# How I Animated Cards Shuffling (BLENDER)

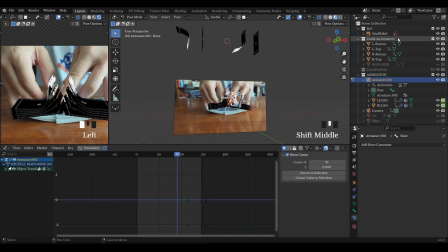(4:25)
And again, the geonodes that make these into a deck are covered in a partner video.
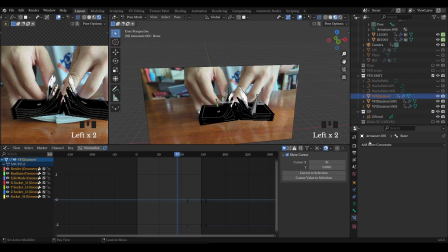(4:32)
But the essence is each half of this deck is entirely one card.
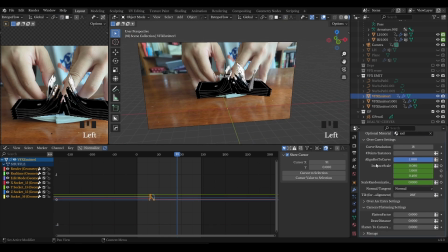(4:37)
So in addition to make it feel like the cards are moving, but also to obfuscate the fact that every one of those faces is the same, I added a little bit of like super choppy grease pencil to make it look like it's animating.
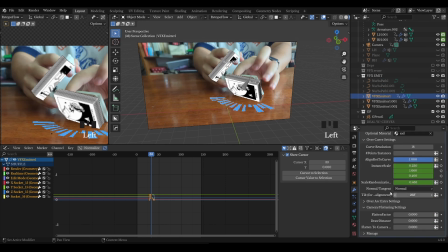(4:48)
The other half of the VFX is actually also included in that partner video. It's another geometry node setup that I'll go into way more detail later.
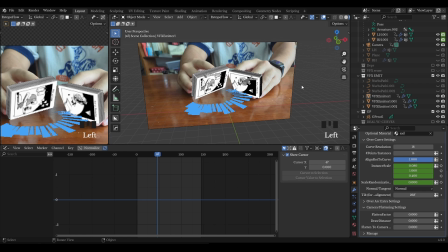(4:57)
But essentially, I can put all these little effects across an arc,
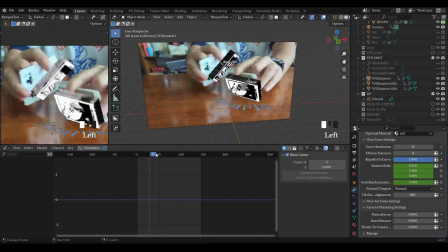(5:03)
and I think they give a lot of impact and gravity to like where these cards are placed,
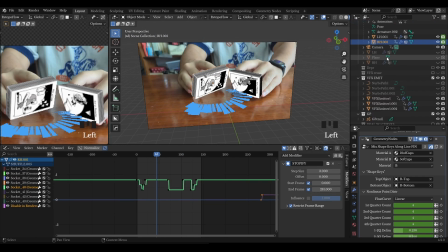(5:08)
even though in the end I ended up not actually putting a table in my or anything but like a background.
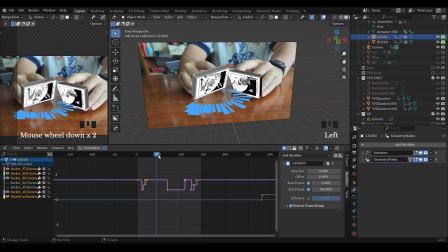(5:14)
So these give a real sense of like space, and in tandem with like the audio cues of the cards hitting the table.
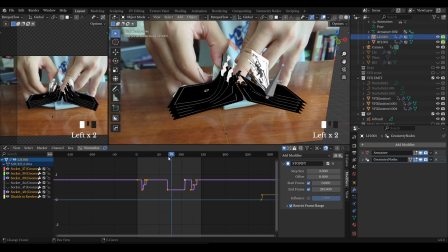(5:21)
I think the visuals really sell the fact that, like, okay, this is what's happening instead of a random motion.
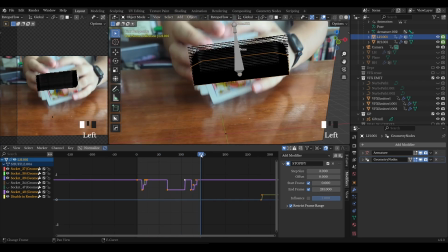(5:26)
So VFX, I think, are super interesting and fun. So I made some tools, and I'll share those with you.
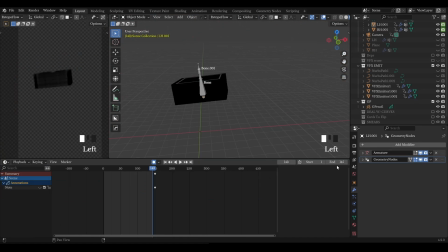(5:32)
If you want to learn more, feel free. So now on to the back half of the animation. I did all the animating in one Blender file. Some of this you'll notice on the far right, their visibility for the render are keyframed.
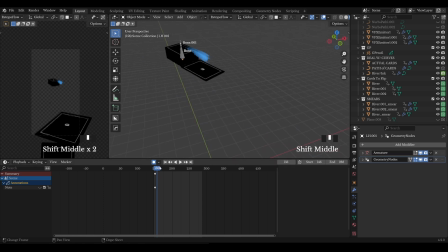(5:48)
So that card at the very front is just me there so that I can make sure that these curves line up. And then speaking to these curves, the cards are actually following the same curve as the water. They are again using that GeoNode setup where it's got an ability to flatten in camera space.
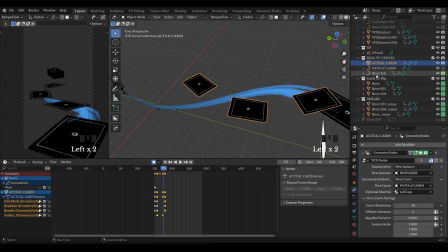(6:04)
So I like to animate in 3D,
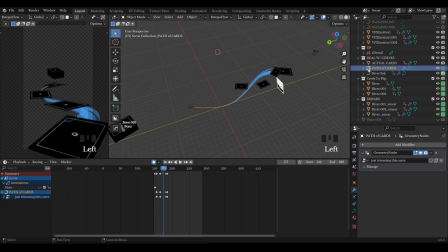(6:06)
but I like to be able to force the Z ordering so that I can ensure that what I want to be seen on top is being seen on top. So that's all that this is. I just didn't want the cards fighting with the ink.
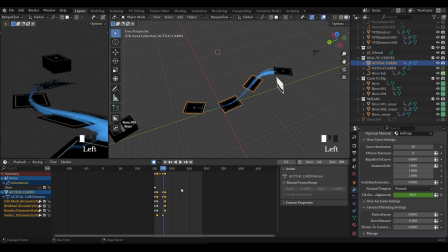(6:18)
I think it could have been cool to see more of the ink, maybe, but I also wanted it to, like, the cards to read more fully. So I just put them on top using that same VFX emitter node that you can see in another video in more detail.
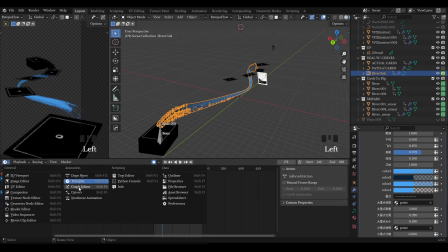(6:31)
And then finally, I might slow down a little and show, oh yeah, how the curves are moving.
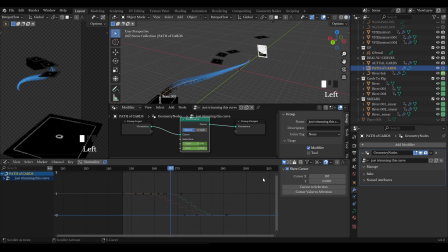(6:39)
It's one node in the curve editor. It's just the trim curve, and I have a stepped interpolation modifier in the graph editor because I find that's a little easier. I'll just keyframe where I want the start and end to start and end moving, funnily.
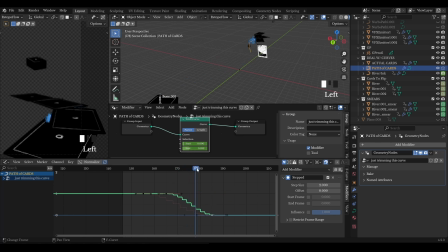(6:53)
But then I like to actually modify it with the graph editor because otherwise, how are you going to visually see and modify things in time?
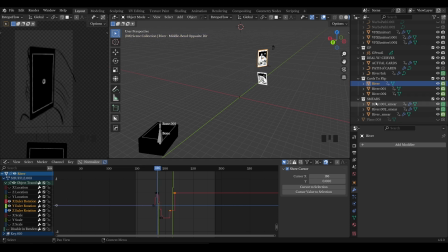(7:01)
I would suggest using that over trying to, like, eyeball keyframe values on that.
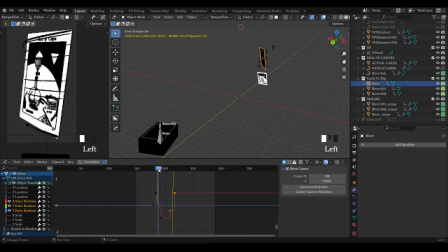(7:06)
Finally, the last thing is the actual, like, showing of the cards of the deal.
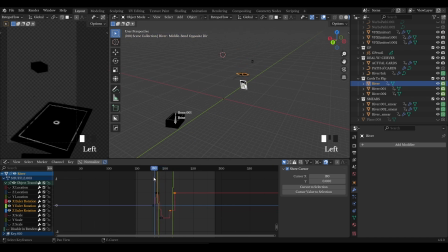(7:11)
Essentially, the cards come to the front. I turn some things off. You can't see them. And then everything follows the same rotation and presentation.
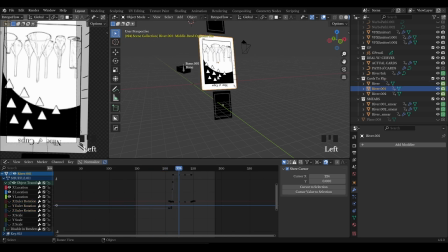(7:20)
It's a copied graph editor basically across the three cards, and one of them's rotated to be upside down.
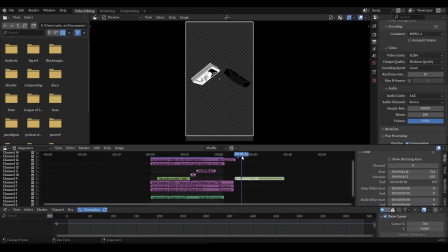(7:26)
So originally I recorded it all out 3 times, but once I added the music in,
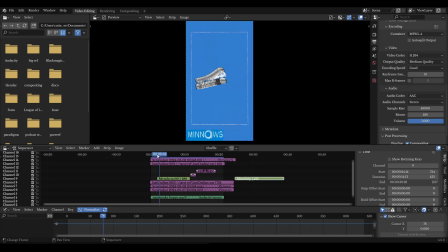(7:32)
I found that I needed only twice so that it would fit alongside the music. And when you're putting things together in this editing situation, you can also retime certain parts of the animation.
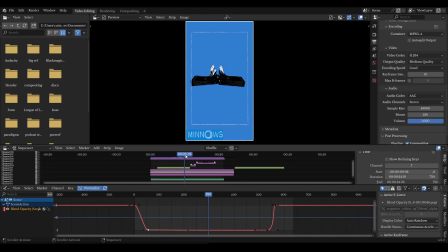(7:43)
As I'm showing the cards, it was way too fast and you couldn't see the faces. So I just slowed that down so that it reads more clearly.
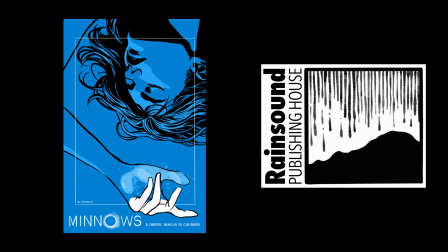(7:55)
My friend wrote a graphic novel and made a tarot deck. And if you want to support more of what she's doing, there's a website in the description, the Rain Sound Publishing House. She's collaborated with some other people and has her own things up there, and you should check it out. If you want to see more of what I'm up to, this is probably the best place.
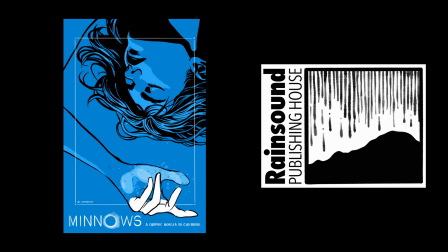(8:14)
Got some more videos, different animations, different how they were made. Attempt to be a little more streamlined, just show the final process all in one video, and then a single shoot off for those that are
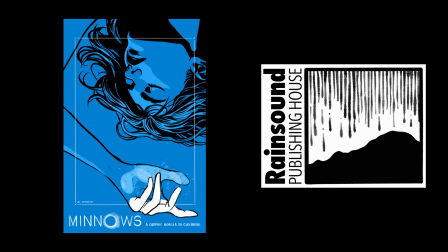(8:28)
really in the need for the specific of a very technical video where this is mainly animation.